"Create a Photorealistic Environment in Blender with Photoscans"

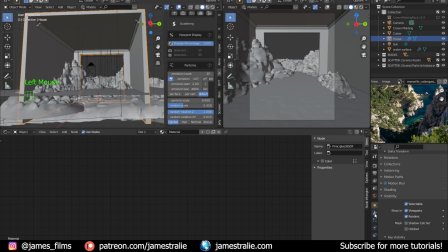And I'm just going to apply the solidifying boolean, and now we can actually just delete that cutter object and then select everything in edit mode and then do smart UV project for the house.
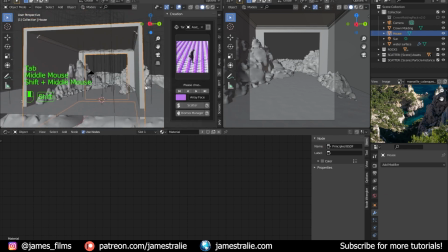I just think this works pretty well. I don't know why, I just like to do this one. I'm going to do Smart UV Project as well for the crown molding. And I'm going to fire back up Quixel Megascans again. And this time I'm going to bring in a really nice texture.
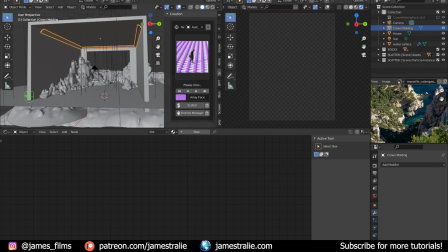It's kind of like a plaster texture with like some kind of cracks to it for the house and for the crown molding.
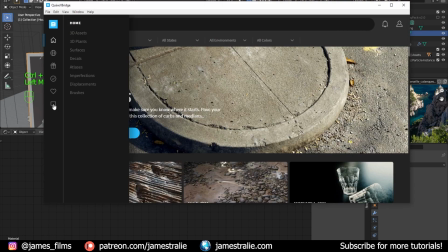So I'm going to go over to the surfaces, and you'll see just as easy as it was to import those 3D assets, it's really easy to import textures too.
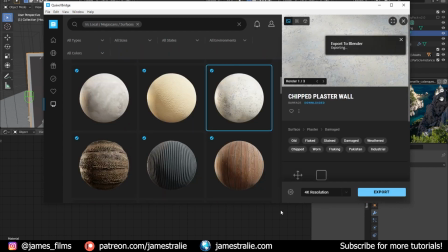So I'm going to use this chipped plaster wall. It takes a second to export. Now I can just click on my house, and then there it is, chipped plaster.
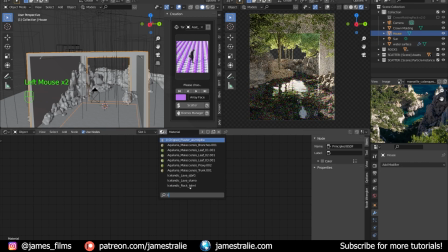You can load that in, and it already applies all of the texture nodes to the scene. So there you go. There's a couple things you might need to change.
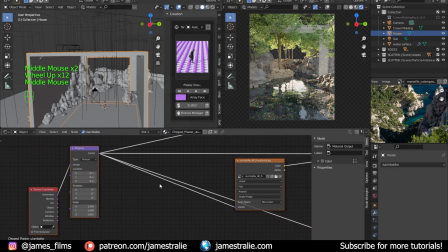Sometimes it uses generated for the texture coordinates, so I'm just going to plug in UV instead so I can use that UV projected scene that I made.
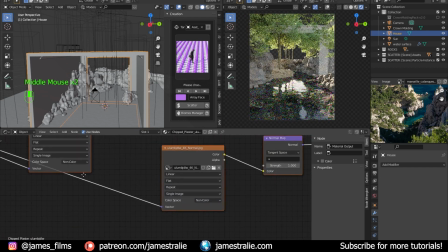And once again, that normal map, for whatever reason, is plugged into the alpha. We love it.
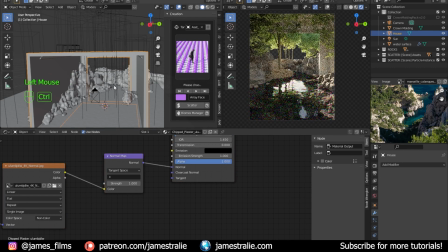So let's just put that into the normal again. So that's looking pretty good. I think what happens here is the scale is way off on the textures. So what's important to do is actually make sure that the scaling is right on the UV. But first, actually, I noticed something interesting.
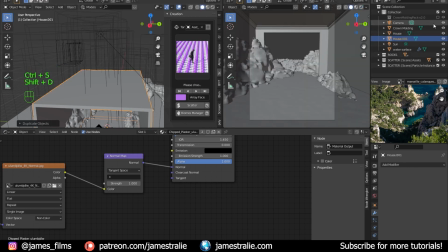The lighting coming in from that roof looked quite nice. So I'm going to duplicate the house just so I have a copy of it if I want to revert back to that original, and then disable it in the viewport. I'm just going to delete the roof. Let's raise the roof, baby, and delete that roof and let in the light. And so this looks actually pretty cool when I tested this out initially.
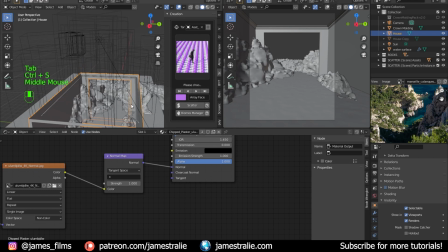And I think it adds in a little bit of extra light to the water as well too,
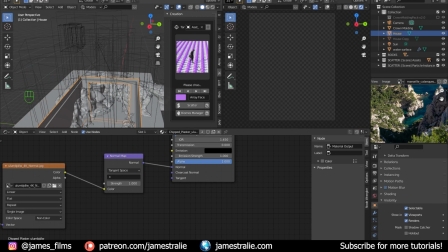that we were kind of losing before when we added in the house in the first place. It might be a bit strange to have crown molding kind of just like floating a bit in the air
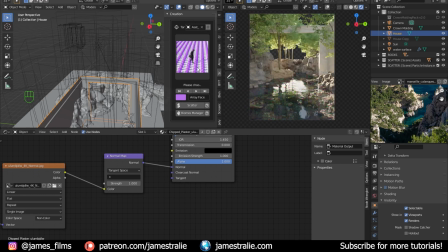there, but you know, what is even real in life anymore? And the scene is kind of surreal to begin with. So suspend your disbelief a little bit for me, please, when judging this, and just having that crown molding floating there.
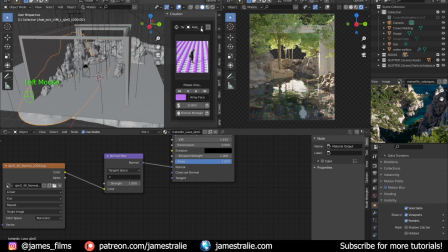So yeah, it actually looks pretty cool. I mean, you got the trees poking through the ceiling as well too, which is kind of nice. You just have the framing of the house to kind of ground you a little bit in reality, which is I think pretty cool to do.
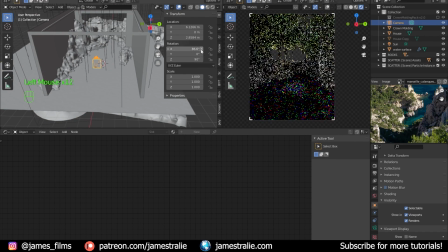I'm just adjusting the camera angle here. It's nothing too major, just to lift it up a little bit because I really want to show those trees kind of poking through the ceiling a bit more.
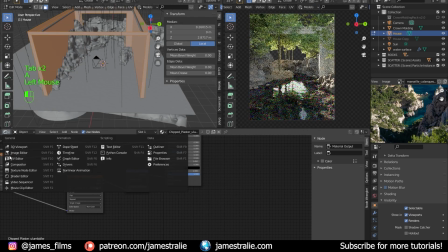And now is what I was talking about with the UV editing. I think it's important to scale these up so that the texture doesn't look huge on your screen.
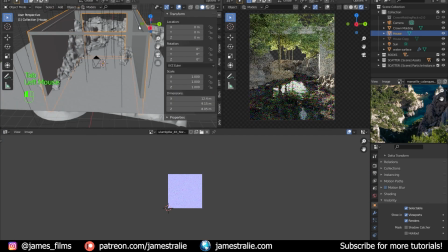I'm doing the same thing for the crown molding. I'm going to apply that texture.
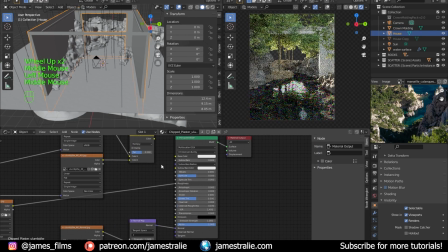I'm just going to actually disconnect the color because I want it to just be one solid color and just have it driving just the bump basically and the roughness of the scene.
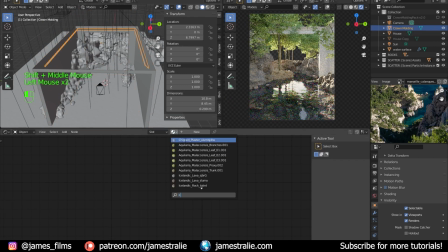I'm going to apply that texture to the plaster or to the crown molding as well. And we're going to go into the UV editor and just scale this up by 3 as well too.
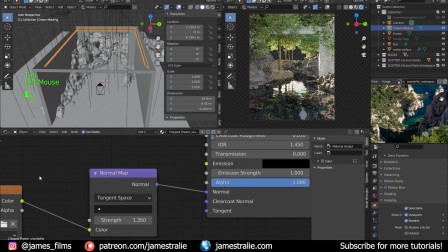So that looks pretty good. We got a nice textured scene here. And now this is kind of like the finishing steps here where I just kind of dial things in,
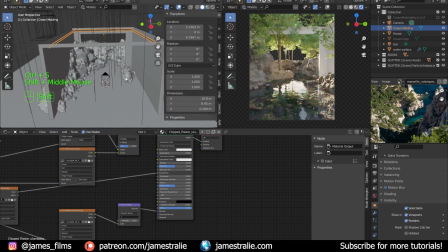change things up, maybe add some more particles in, and actually add in a image as a plane as a background.
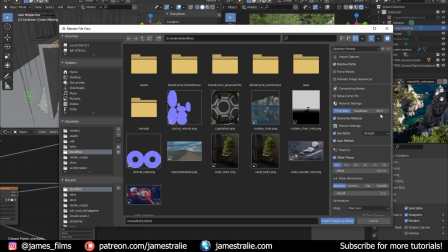I have it set to emit, and then we'll just load in a sky here.
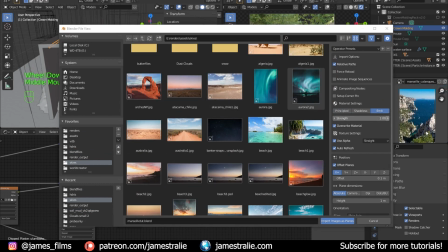And I'm going to try to match it to this kind of nice blue sky that you see in the reference image as well, because I think that works well.
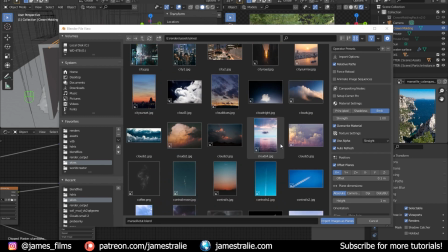I really don't like how HDRIs generally look as backgrounds. I think it's better to use an image as a plane.
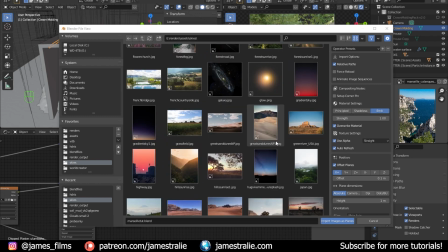The one issue is you kind of have to blend it well with the scene, just because it could be like a bit different color, different luminosity.
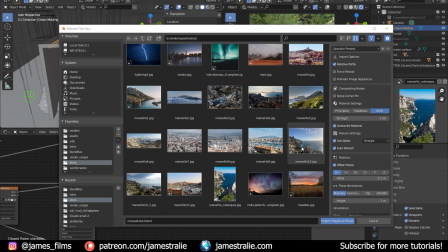And let's actually use an image from the catalog as well as a background. So I'm just going to import this one as a plane.
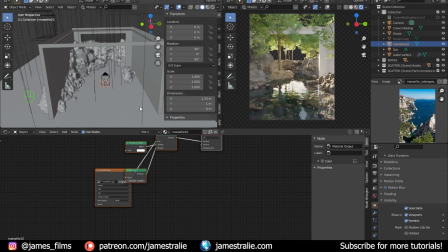And one of the first things you actually have to do is go over to the ray visibility and uncheck shadow. Otherwise, it's going to be blocking light passing through it. You want light to still pass through it. Otherwise, it's basically just like a solid block blocking whatever light's coming through.
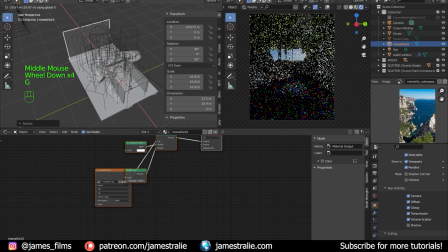So that's a quick gotcha thing there. I'm just going to scale it up so it's in the background.
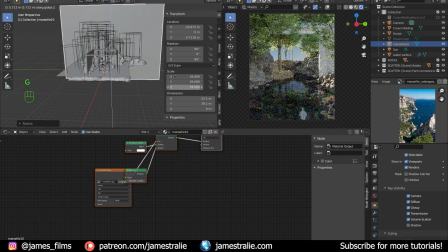I'm actually going to flip this 180 degrees because I'm noticing that the brighter portion of the image is kind of on that right side initially. I want it to be on the left, matching the direction of our sun. And I'm just going to scale this up and bring it up. And you'll notice that it looks really dark in relation to our lighting in the scene when I bring this in. And this is what I'm talking about with kind of matching it with the scene.